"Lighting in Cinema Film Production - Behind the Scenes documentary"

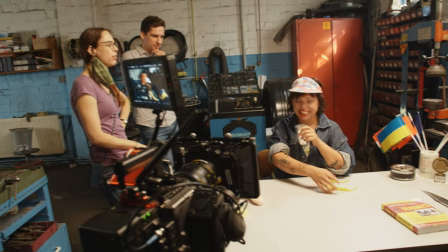Natural daylight is something a production crew must be aware of,
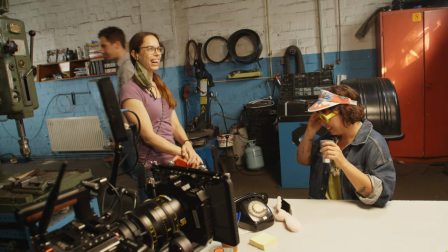so they can plan their production schedule to benefit from this, instead of being a headache during production.
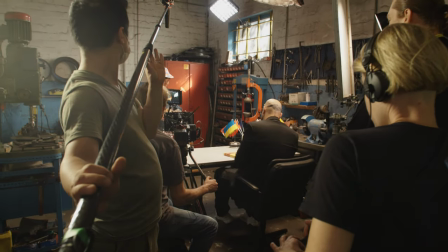Here the team could plan for it and use it as an additional subtle background light.
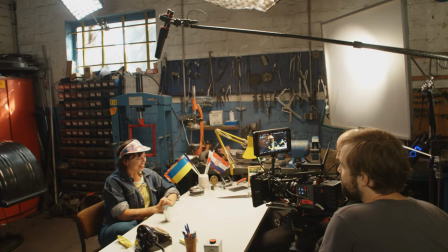Here is a practical example of the lighting setups on this shoot day.
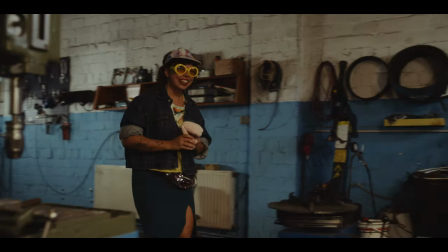In this scene, the actress comes into frame from the left and takes a seat where the dialogue is taking place.
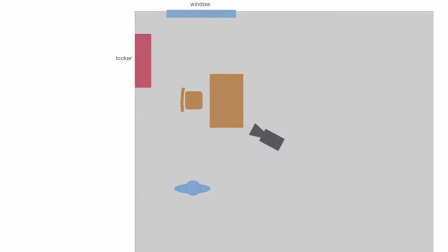Here is a top-down view of our scene.
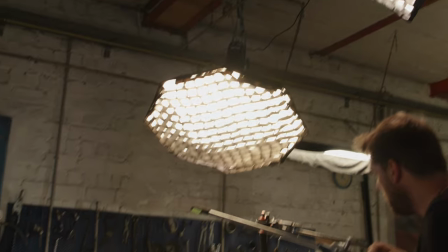We have a 200 Watt LED with a softbox as our main key light mounted above the table and angled to reach her face.
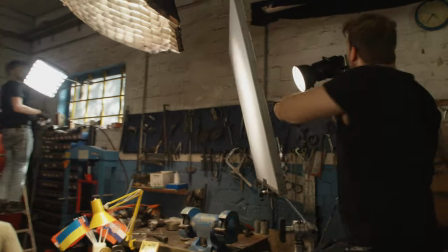A 120 Watt LED to the subject's left with a large diffusion frame in front to give some fill light and eye light to the subject's face.
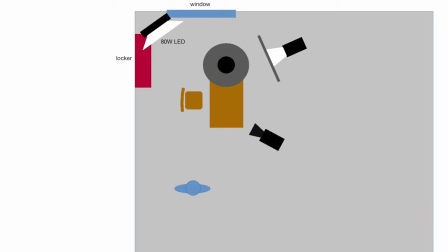An 80 Watt flexible LED panel with softbox mounted above the window to serve as cooler backlight motivated by the window.
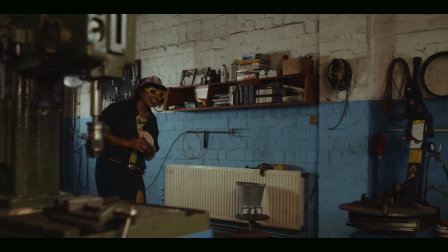In the beginning of the shot when the actress comes into the frame the camera pans along the wall which
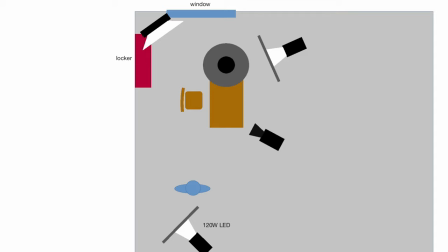is lit by another 120 watt LED also with a diffuser to add some shape to the wall. Finally the Sun is shining through the window onto the red locker adding some highlight to the background. And now that we are all set, quiet on set, roll camera and action!
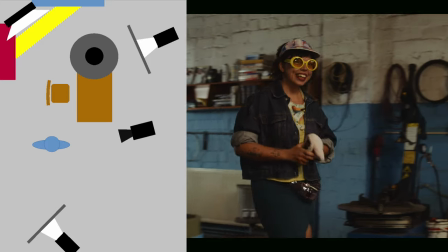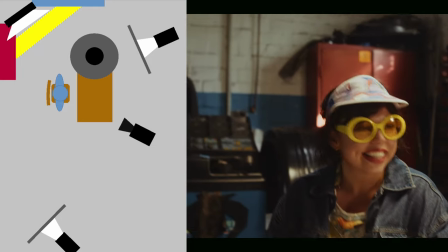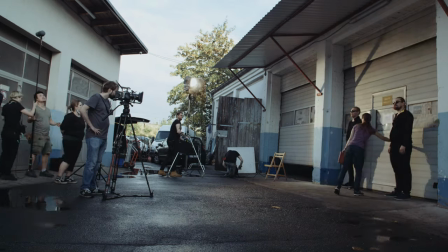That's it for our video today! Keep an eye out for more on this shoot in this video series. Thank you for watching and until next time happy shooting!